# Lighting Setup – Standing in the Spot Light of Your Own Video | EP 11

In this tutorial series, we get into the essentials of how to make you and your orchestral instrument sound and look better. And you and your instrument should shine as bright as your performance. With some basic adjustments, we'll help you improve the appearance of your picture dramatically.
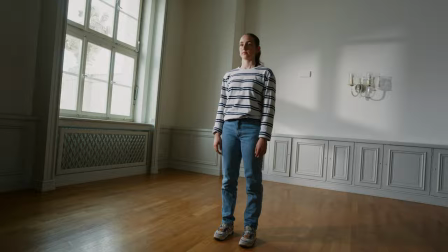16s
We're going from a poorly framed and very contrasty hardlit image that is rather unflattering
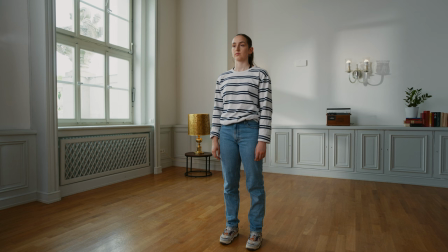22s
to a pleasing image with soft light and good framing that'll make you and your performance stand out. First, let's take a look at how to choose a perspective and picture frame for your shot. Try to find camera angles that show something more interesting than just a flat wall. Leading lines and filming into the corner of the room will make your shot look way more interesting.
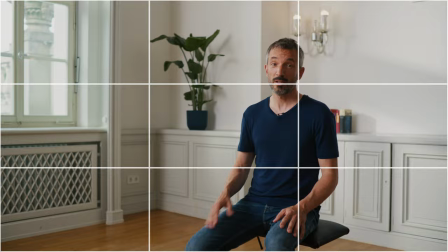46s
Also, concepts like the rule of thirds will ensure that your framing has balance. It could look something like this.
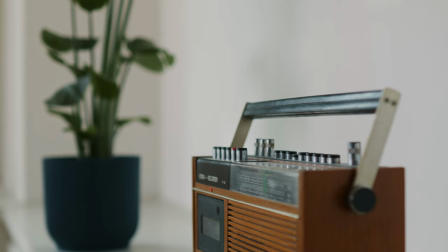54s
Additionally, you can find some accessories like plants, decoration, pictures, a floor lamp, that will enhance your shot without being too destructive.
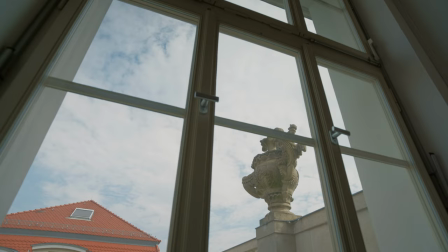64s
If the room you record in has lots of natural light, it doesn't require much to make the image work.
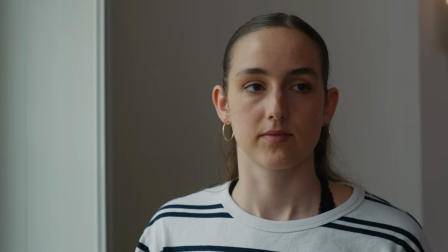70s
An overcast day is ideal as the light through the window is already diffused
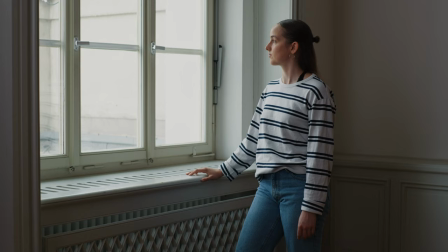74s
and has soft quality compared to a hot and bright light when the sun pours in.
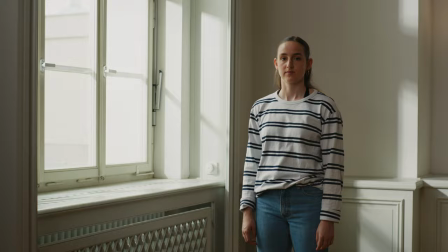80s
If your room tends to be dark when it's overcast or you simply prefer the warmth of sunlight,
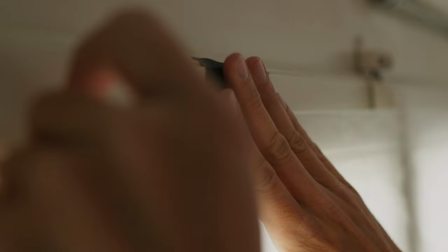85s
you can diffuse the sunlight with sticking a shower curtain to the windows or drawing the curtains if they're translucent.
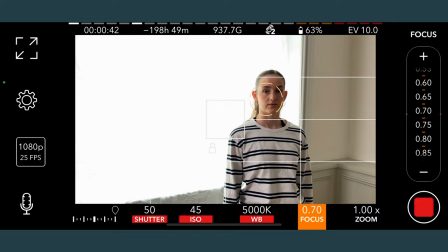93s
Next step,
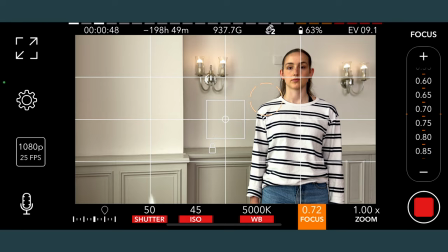95s
position yourself to the window at a 45 degree angle as this gives a nice travel of light over your face and instrument.
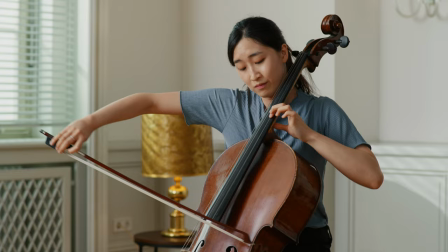103s
It's sometimes referred to as Rembrandt lighting as the famous painter. It creates interest and depth.
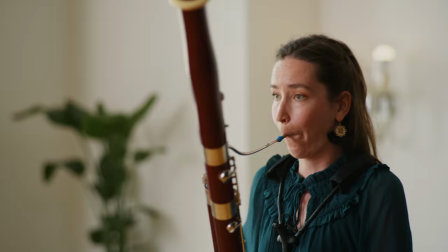111s
That being said, your camera should be positioned in a way so that it films from the shadow side of your face and instrument.
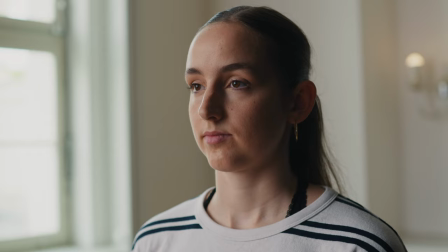119s
Filmed from the bright side, the picture looks flat and uninspiring. Filmed from the shadow side, it has more depth and dimension.
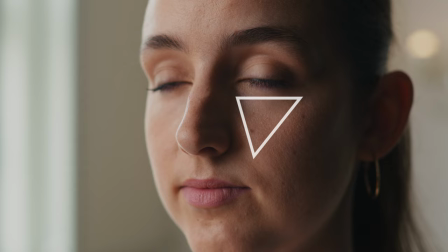128s
When it's done correctly, you'll see a somewhat triangle of light on the shadow side of your face. This rule is super universal. It is used in almost every movie and TV series. You can even use it for your selfies. They'll look better that way. We'll show you a small DIY light assembly that is affordable, easy to set up and gives you great results.
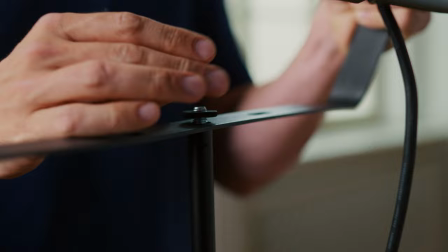152s
We take this 200 watts LED floodlight and shoot it through a white shower curtain
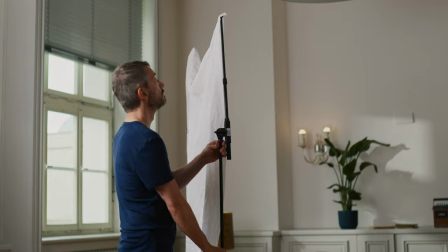158s
that we attach to two microphone stands to diffuse the light for softer light quality.
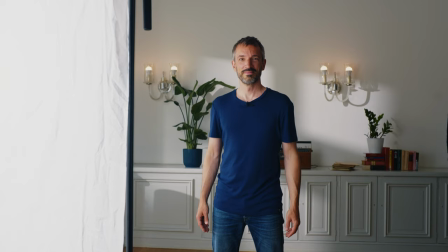168s
stand quite close to the curtain this might feel a bit unnatural at first
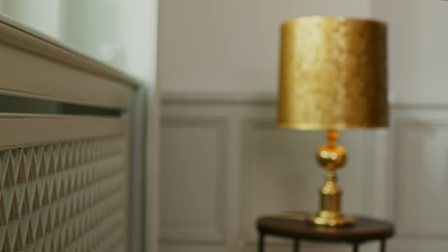172s
but it will look good on your video in order to lift the overall exposure
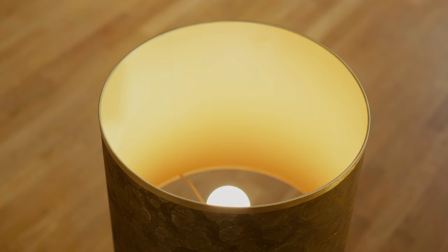177s
and ambience of your room you can use additional practical lights such as
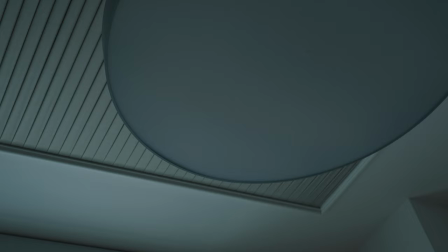182s
floor or table lamps in the background try to avoid using your overhead
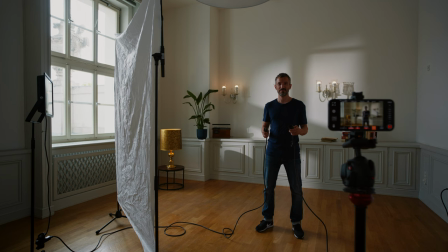187s
light as this might give unpleasant shadows think of the sun at noon this is what the overhead light does.
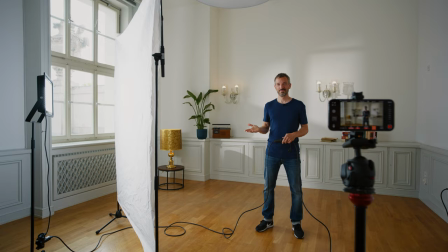194s
So here is our scene before and after our lighting setup.
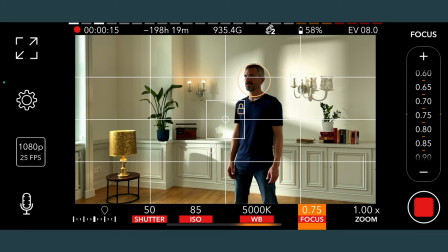Last but not least it's always a good idea to have a friend or colleague help you find the right position looking through the camera and adjusting all the settings. Feel free to experiment, have fun and good luck!